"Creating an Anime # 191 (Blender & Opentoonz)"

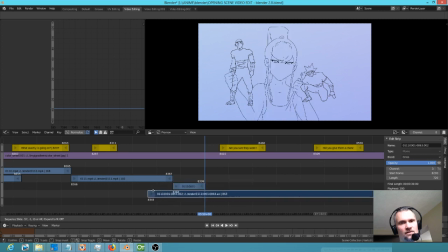(45:20)
so we'll get rid of the stuff we didn't like. And I don't think we need to see her dress fall, actually.
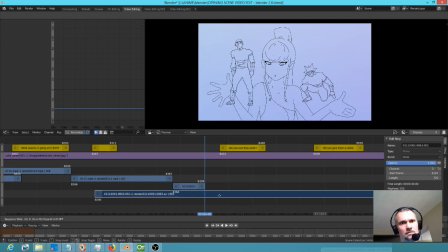So I think we could actually split it right there. So yeah, this is actually changing the edit, but I think it makes the story play better.
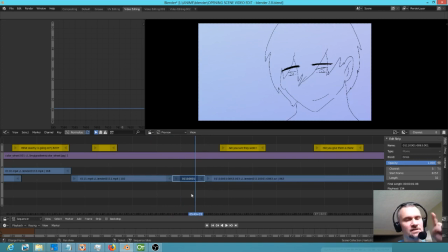(45:51)
Because this gives us a second opportunity, and I am going to redraw this, but it gives us a second opportunity to punctuate Zen's attitude. So you might want to take a little glance here.
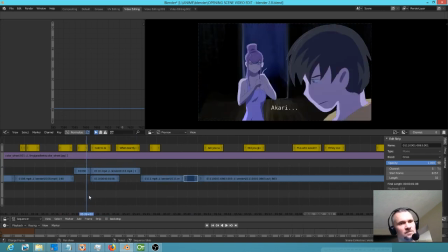(46:06)
So this shot clearly works better. And
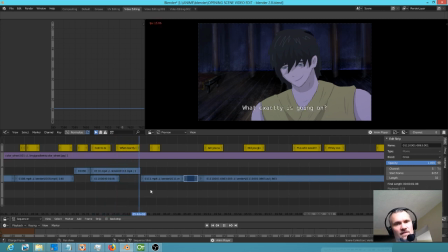(46:13)
then I like this.
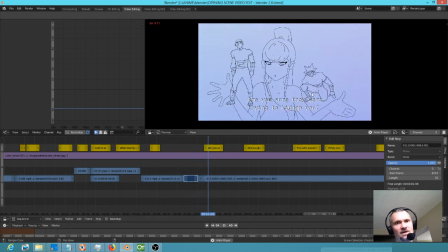(46:19)
And he goes like that, and then we come back and we have this little thing right here. The timing of that isn't quite right, but I think I like coming back to the close-up of Zen because it just, like I say, punctuates his vibe in this scene, his character. So anyway, yeah, just want to show you that.
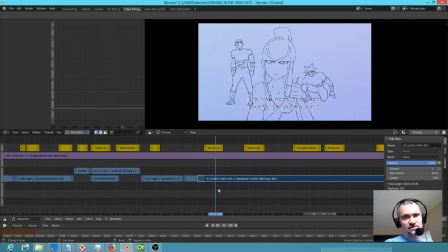(46:37)
So anyway, that's it, folks. That's it. It's cut into the show, and now we're having nothing but fun. Nothing but fun today. Am I right? So, as you guys know, as I often say, there will be more later.